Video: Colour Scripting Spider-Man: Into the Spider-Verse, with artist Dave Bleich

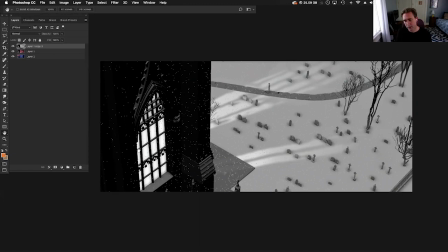8:07 And I just kind of look at this and I talk to the directors based off, all right, all these colors that we've talked about right here,
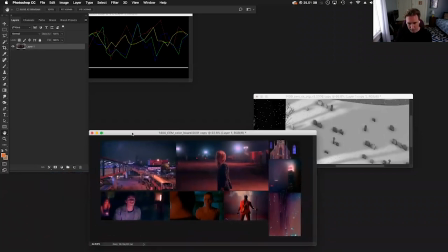8:16 we start implementing this type of palette into here.
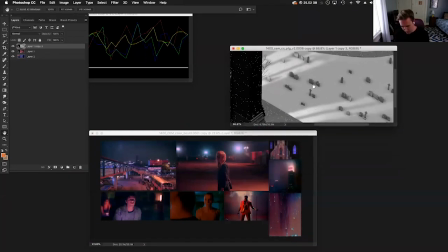8:21 We haven't made the decision yet to figure out what's going to be what.
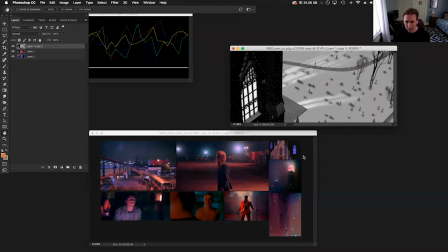8:28 We did talk about how we wanted the illuminated snow to feel red. We'd like these purples. Maybe we knew the church is right here. So we're trying to figure out how do we make choices. Sometimes our choices aren't going to work initially. So I may like the red here, but maybe it's going to be blue here.
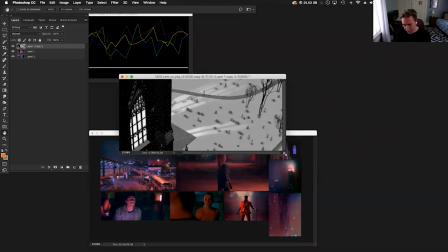8:47 So we just kind of figured it out. But we do like this palette. So the next step in this is where the color key actually ended up,
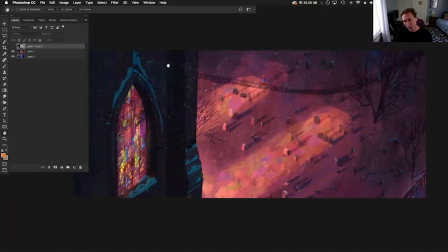8:56 the lighting. this is the color script key for this so I want to make sure Miles reads here and
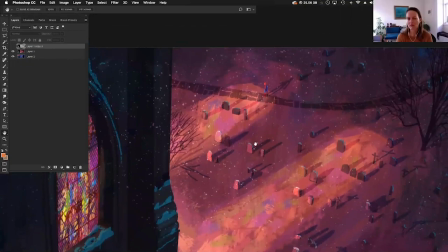9:03 again we're talking really rough paint making sure his local color pops out I wanted to give a lot of this
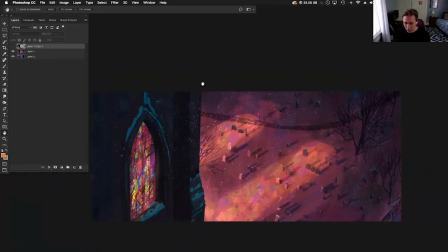9:10 warmth but have it roll off by the outside if you look and we'll go back in a second we'll look at those reference images but I really wanted to have this sense of this stained glass this warm stained glass being projected onto the snow and the snow actually has that spider-man red
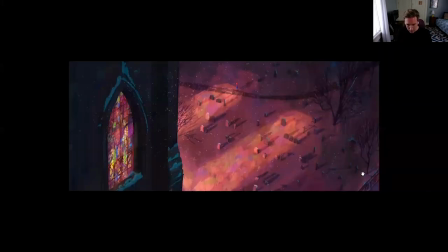9:26 to it now have all these purples blacks in here so when i go back to here you're now
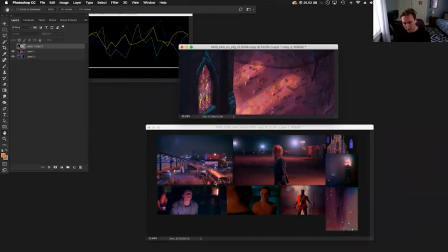9:34 starting to see this relationship where you know these colors are tend to now infiltrate and come into this world this is what we're thinking this is how okay this is what i'm thinking when i'm working here This is how I work.
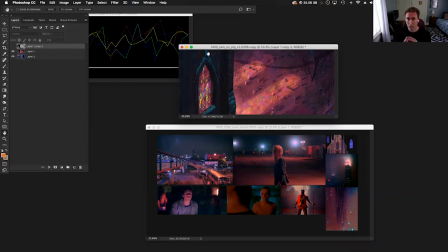9:49 This isn't, this isn't how everybody works. You find the way you want to work works best for you. I'm not telling you to do it this way. This is what works for me.
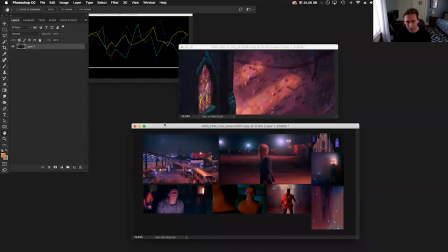9:59 I find this process to be very half the work really well when it comes to working with directors.
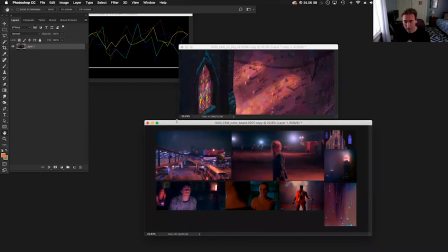10:05 The production is irony, art director. It's very collaborative.
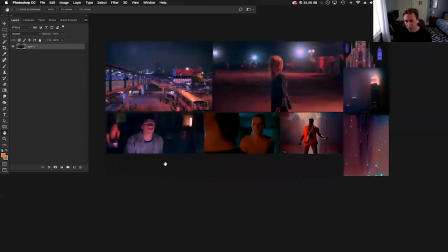10:09 I also tend to go at this stage of the game, we're in this stage, I find this to be the real part of the meat of everything, the color script. Because at this stage of the game, we're showing these images, I'm pushing, pulling a lot of different things, and we're having these discussions. They might ask me, can you get another image, and what would look like a possible lighting idea? Well, here's a possible lighting idea.
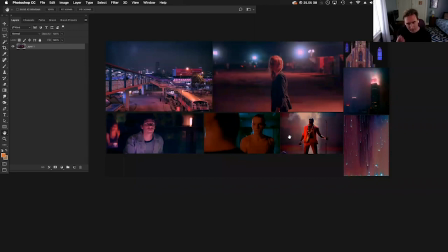10:28 So is this, and so is this. um and that's so when it gets to this stage right here
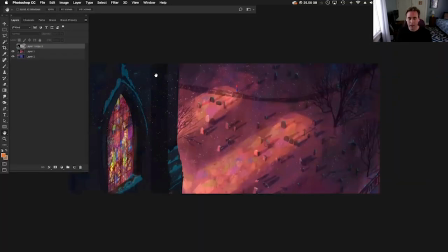10:35 now we're just applying and it's the labor part it's still a lot of fun the process is there i'm i'm deciding okay like these colors here and i'm picking this i'm trying to find a relationship of this stained glass color onto
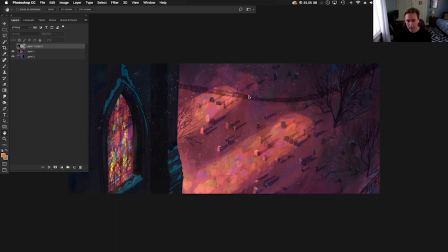10:50 the snow and i'm making it warm he's obviously trying not he's not walking in a lot of the warmth you know he's still in his feeling he feels sad about what happened with peter feels responsible